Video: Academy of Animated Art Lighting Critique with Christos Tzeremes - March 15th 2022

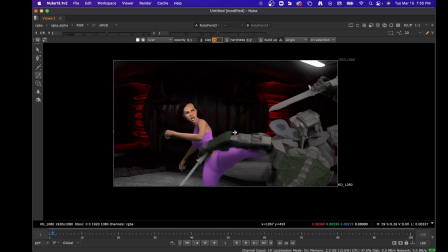[21:02]
Sorry, this is getting too much. You know, I think like this character just needs a little extra. Oh boy.
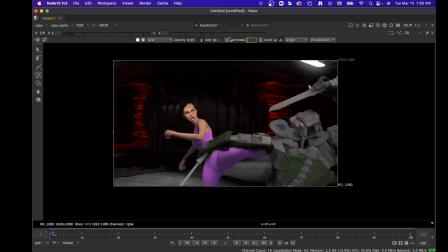Like highlight, you know, on the top. So wherever you might see, you know, some specular highlight, I think it'll help,
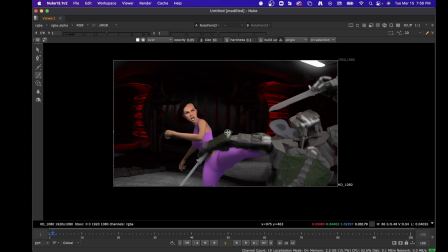[21:36]
you know, like on the hand here, you know, like wherever you might see, you know, some detail, I think you can like push that a little bit just to like get some extra details out.
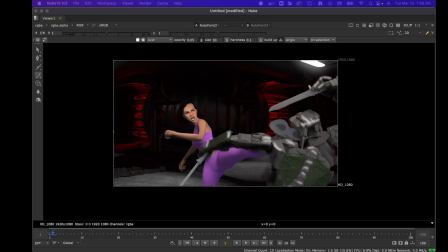[21:51]
So if you know, if we A/B between this, you can see how like immediately, you know, that character's standing out a little bit more. And like same thing on the bottom of the character. I think like she's a little too filly for the scene, you know.
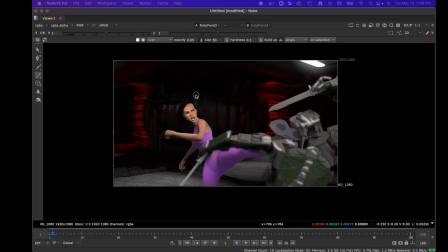[22:07]
So whatever bounce that you added, I would probably back off on it about 30%. So if I go back to this brush here and I just like grab it.
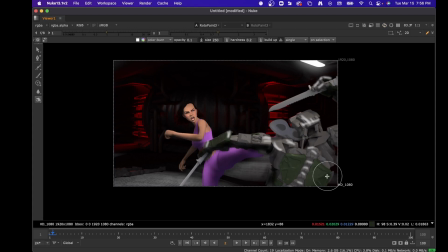[22:27]
You know, like just something like that where you know, that's gonna help.
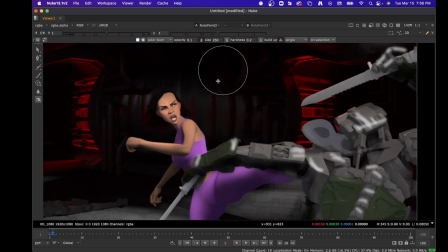[22:33]
And then I think like sometimes you might worry about like, oh, is she not gonna stand out? I think what you need to do is treat the reds and the overheads,
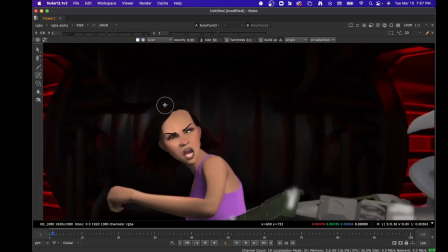[22:45]
some overheads, like to give her a little bit of like, you know, like light in her hair. And that's too soft.
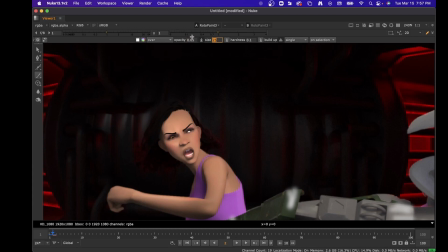You know, you can just kind of like feel a little bit of that light in her hair,
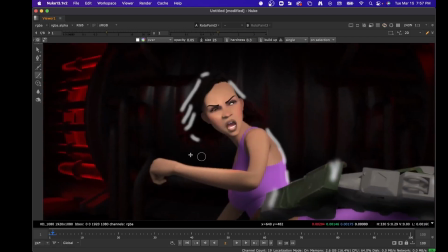[23:12]
and then like maybe do some like rims, you know, on some parts of her, you know.
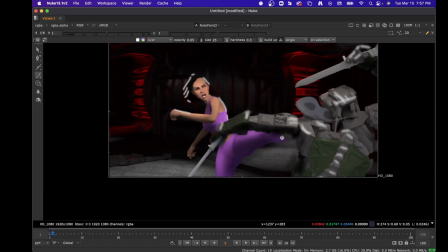[23:19]
So just little hits.
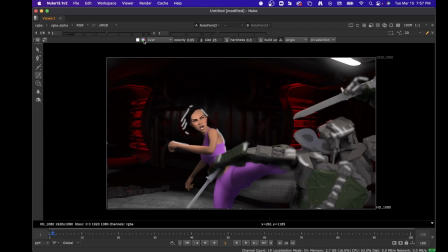[23:20]
And then as far as your background is concerned, what I would do there is I would take like a low level blue. You know, I was seeing that a lot. It's like a good color because it's kind of contrasting with your red,
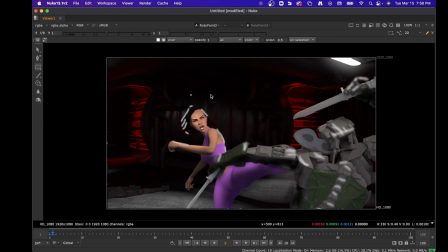[23:38]
and oh boy, yeah, it's kind of like you know, it'll kind of contrast with your red a little bit, and
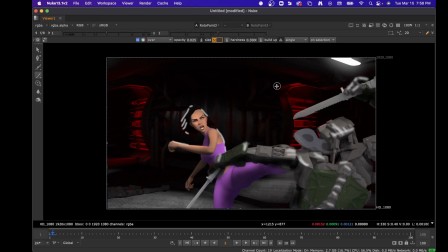[23:57]
and you just want to like add a little, it's too bright. You know, just add like little hits in your scene, and even that is like, you know, way too bright.
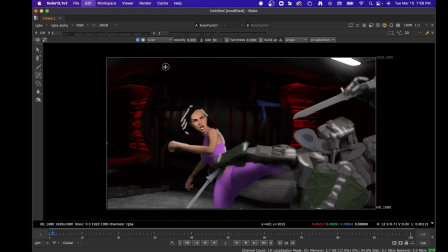[24:18]
Let me see if I can just get it with color instead.
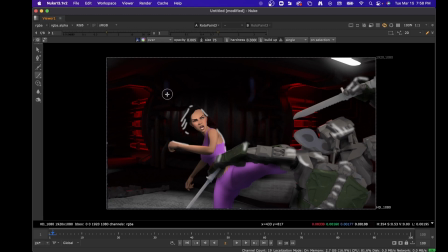[24:34]
You know, just something a little bit in there to kind of like get the point across that there's like some detail back here, you know, but like you don't want to read it at all. You just want to feel it, you know.
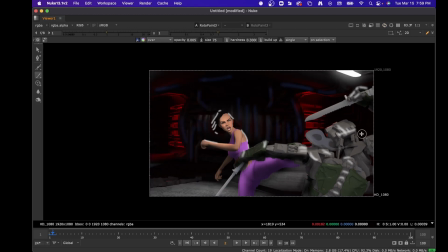[24:51]
You just want to feel like there's something back here. So you know, this isn't the greatest paint over.
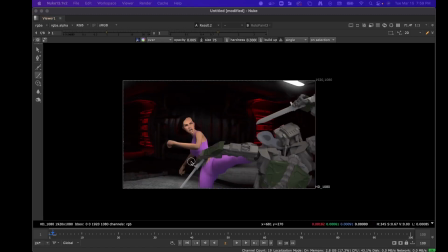[24:58]
You know, you can spend a lot of time doing stuff, but just trying to give you a sense of like what, you know, what that goes with.